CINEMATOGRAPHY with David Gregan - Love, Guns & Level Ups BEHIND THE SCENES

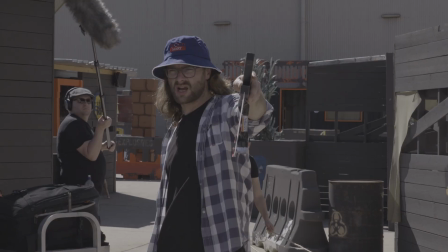(0:05) Six Charlie, take one.
My name is David Gregan and I was the cinematographer on Love Gums and Level Ups. I think one of the really good things about this project is the variety of the actual different looks of the worlds.
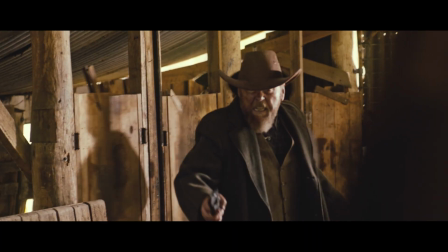(0:23)
Each world had like a different colour palette, different textures, different looks. Being given the creative freedom to create a whole bunch of
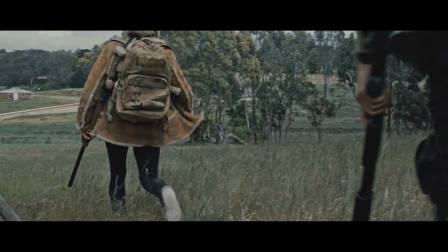(0:33)
different worlds and looks within one series is pretty rare really. Probably my favourite world to do was Zombie World, which was episode 4. I think just the reason for that is because it's starkly different to the rest of the series.
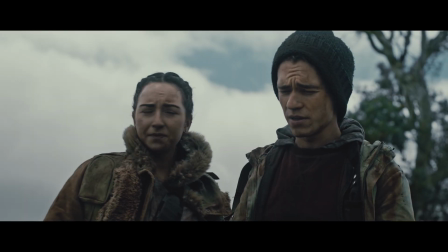(0:52)
It's a lot darker, it's a lot bleaker, it was quite overcast, which a lot of zombie films usually are.
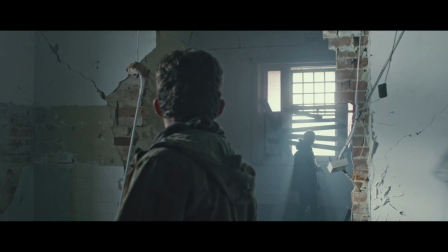(0:58)
They're dark and moody, so we push the blues a bit more. Blues and greys.
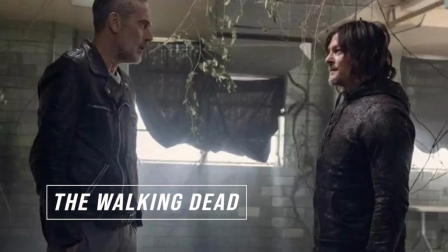(1:03)
We put a little bit of grain in there because, you know, we used The Walking Dead as an example and Dawn of the Dead, other zombie movies, and they're quite grainy.
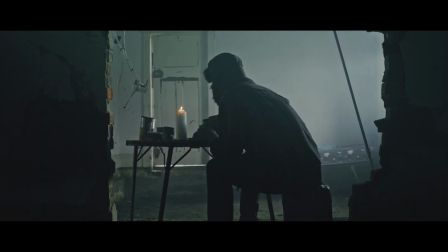(1:12)
So I really enjoyed being able to sort of play with, you know, like a lot of darkness and haze and a bit more like theatrical lighting in that one.
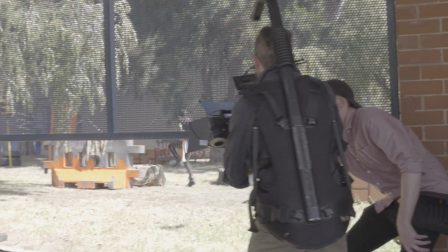Love Guns and Level Ups was shot on the Red Gemini which is a red digital cinema camera.
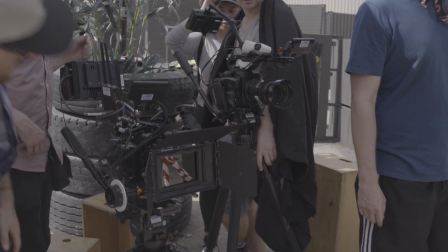(1:31)
The reason I decided that over like an Arri Alexa or anything like that is I think the red has a much like more contrasty look to it.
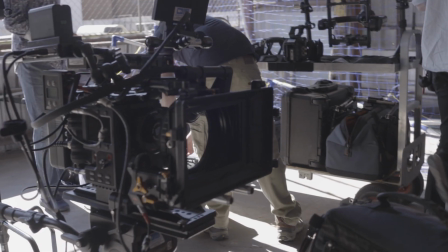(1:40)
There's a lot of like big budget films that are shot on the red.
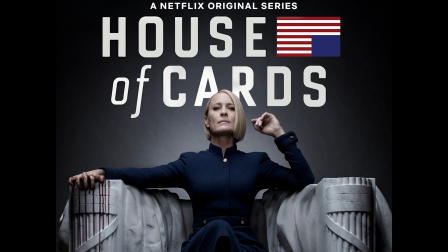(1:43)
It was actually in fact the show House of Cards which was shot on red and I really liked how sort of like crisp the images were, like hard shadows. It's a bit different to the Arri Alexa. The Alexa's got a lot more like natural skin tones and it's a bit more subtle.
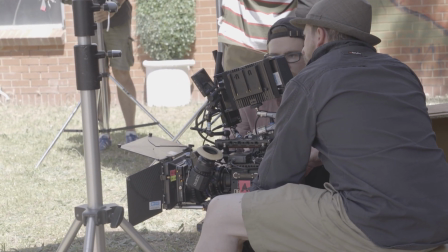(1:58)
Whereas in this world, I wanted to be like almost hyper-realistic. The lenses I used were Zeiss compact primes. The reason I used those was because they're a relatively neutral lens. They're sharp, the colour matching on them is quite good. That being said, I also put a Tiffin Glimmerglass in front of the lenses.
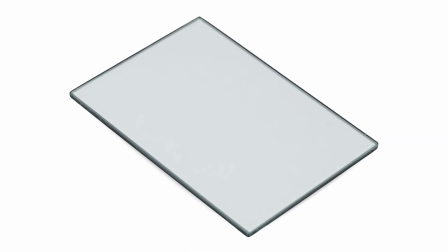(2:18)
And essentially what Tiffin Glimmerglass will do is it creates like a little bit of a bloom in highlights.
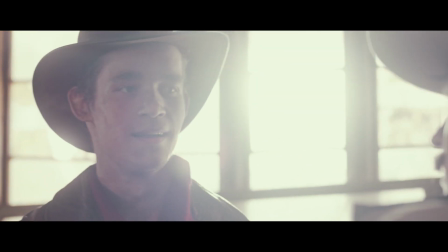(2:23)
So if you sort of look at like blown out windows or lamps you might see a little bit of a bloom in it.
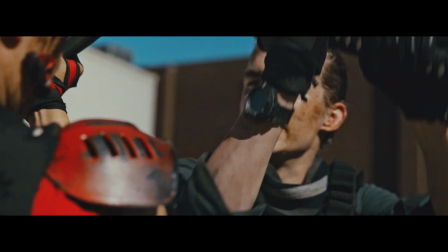(2:29)
Also Glimmerglass helps to soften skin tones. With digital sensors a lot of the time it can be quite hard.
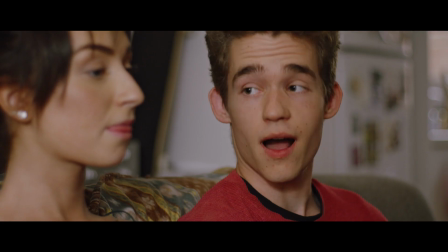(2:37)
I always try and use diffusion filters just to soften off skin tones. It just takes the hard edge off of it just a tiny bit and blooms those highlights.
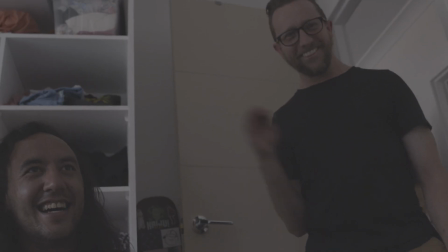(2:48) Yeah.